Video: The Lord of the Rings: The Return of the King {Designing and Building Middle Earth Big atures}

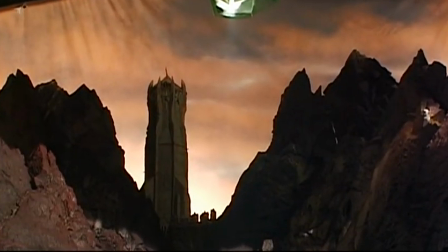And now we don't have to use our imagination, because there it is. When it came back, I was able to put some more detail, because I had heard there was going to be some close-ups on it.
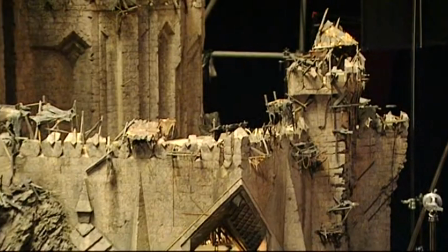Part of the richness of any miniature is the amount of fine texture you can get into it.
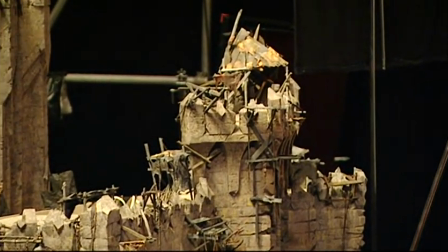Just looking at a huge stone building isn't very interesting.
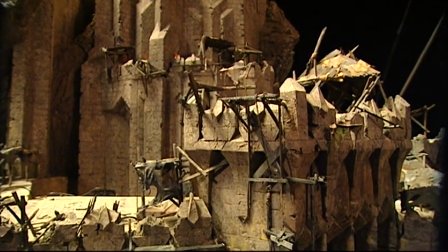As soon as you can hang a few chains on it and knock some holes in it and texture it up, of course, then it starts to be more interesting and it starts to be more believable.
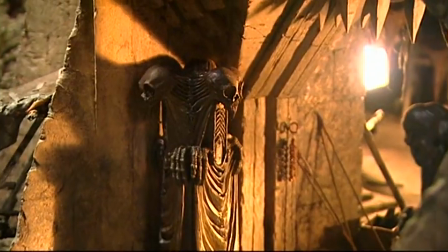It was my favorite of the orcish sets because of that tremendous sense of detail.
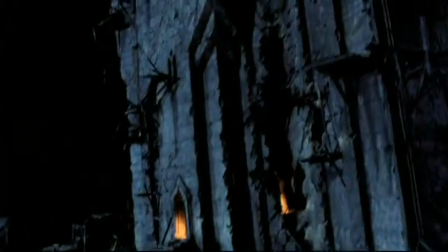Everything about it was sort of macabre, gothic quality. So it was a joy to light. You couldn't light it wrong.
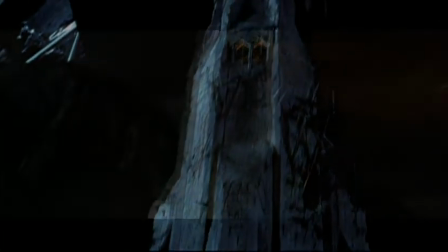You just put back cross light on it, and it looks fantastic.
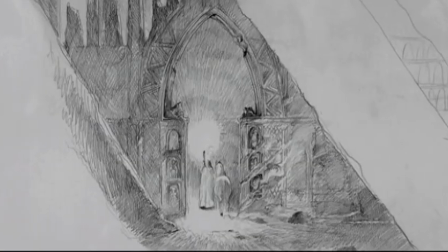I really remember wondering what the powers of the dead could be...
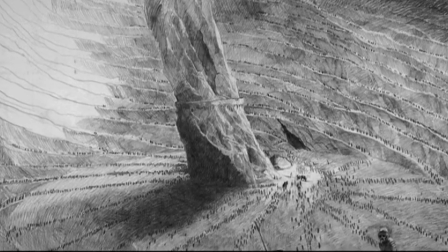...and Peter simply didn't want a dark, damp hole. Peter wanted another world inside.
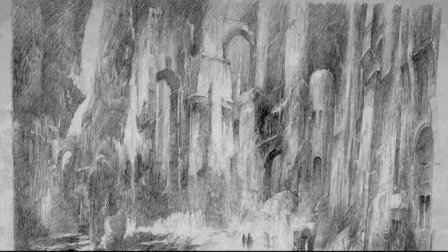And I did some drawings of this necropolis... ...which would actually have the tomb of the king of the dead as a central focus. The actual structures themselves have the same kind of feel... ...of this place called Petra in Jordan.
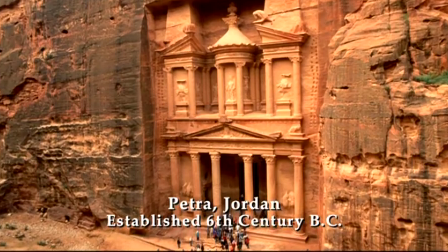And I know that when they were doing the early design, people actually talked about that as a reference point.
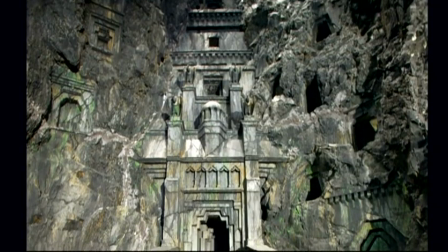And Peter decides that the necropolis should crack open and release the skulls of these thousands and thousands of people who've been interred there over the years.
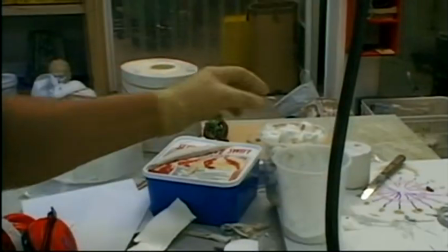So initially it was like, can you make 200 skulls? No problem. And then it came back, oh, 2,000, no problem. It might take a week. and then 2,000 became 6,000, 6,000 became 10,000, 10,000 became 20,000, and ultimately 60,000. And then, in the end, we needed to get 20,000 more, 80,000 skulls. And you say, ah, it's an awful lot of skulls.
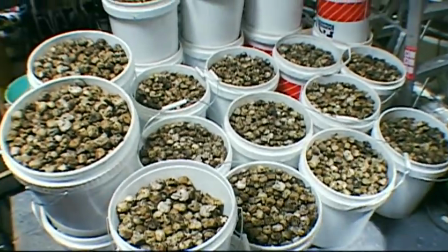No, it's not. It's just barely one cubic meter of skulls. So one cubic meter of skulls having to build into this huge set.
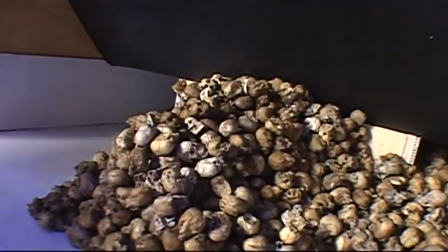You have to load these things and then just hope that nothing gives way... ...until you actually have the camera rolling. The slightest bit of vibration would crumble the whole thing... ...and then we'd have to go in and start again.
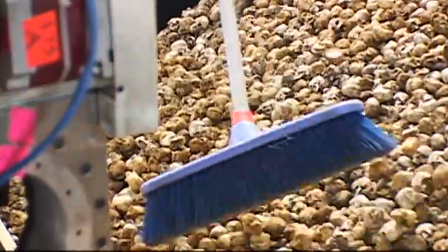So this took more engineering than any other physical effect that we did. But we managed to make it work finally.
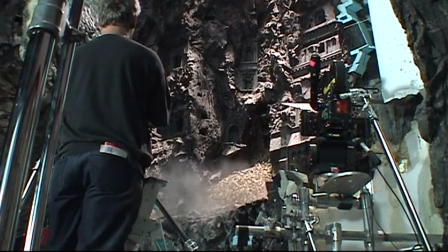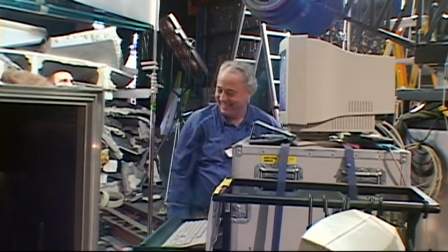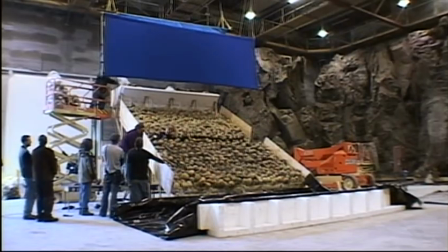Absolutely great, guys!
And they'd also done a lot of live-action shooting of full-size skulls.
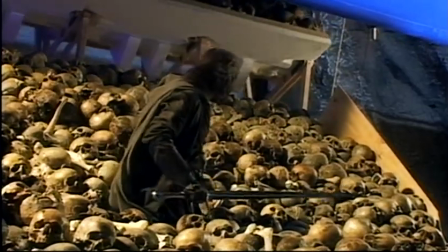Action!
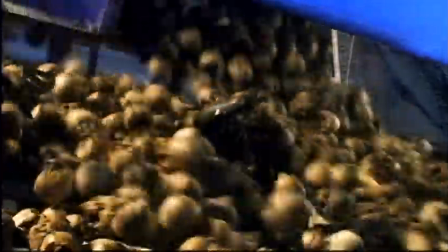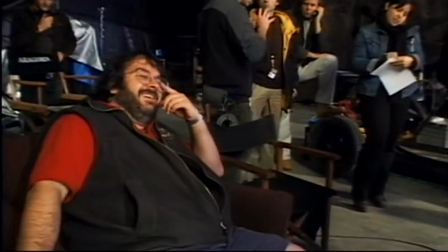That's pretty cool.
Once we rolled the skulls down, we had to pick them all up... ...and take them back to the top and do it again. It was sort of fun. People had bags and they were shooting baskets.
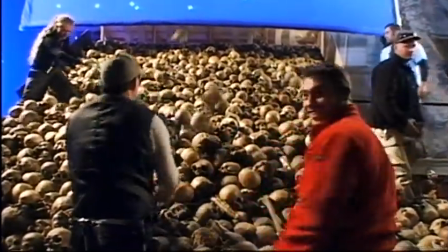After a while, throwing skulls at each other was kind of a weird atmosphere. We had to extend those shots. We would work out what the angle had to be to match the live-action full-size piece...
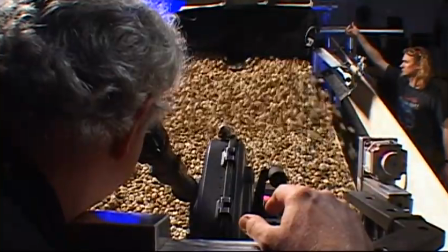...and then start the cascade of skulls up... ...so that we could make it look like the avalanche stretched away in the distance. Minas Tirith is Tolkien's greatest architectural invention. It's absolutely gigantic.
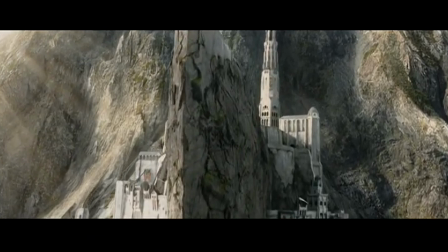In the real world, it would have been almost a third of a mile high, 1700 feet. Now, think of this.
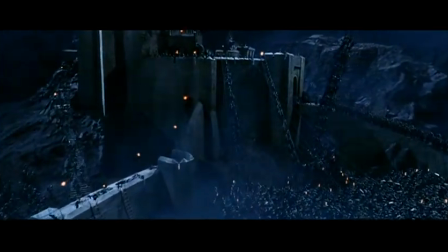When we were shooting The Two Towers, our major set piece was Helm's Deep. A gigantic fortress. And Minas Tirith dwarfs Helm's Deep. Minas Tirith was one of the first miniatures that we did for the third film.
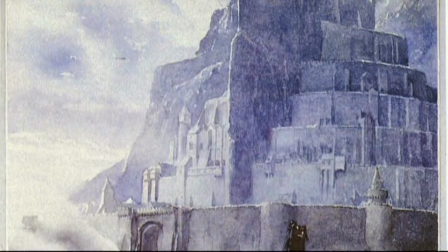And that was based on Alan Lee's drawings.
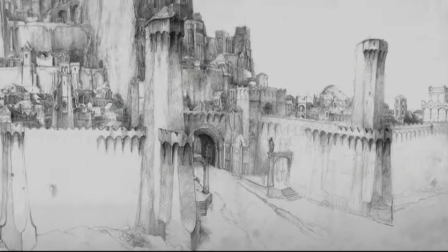I sort of approached it on two fronts, really, and one was going through the front door and taking a very close-up view of the city as it unfolds.
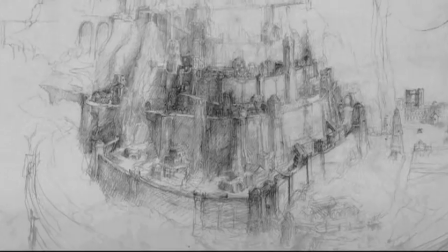And at the same time, I started thinking about the wider view.
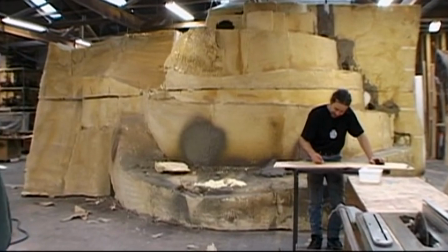The way that the model was developed was not dissimilar to the way that a city would have grown and changed and gradually been built up over the years.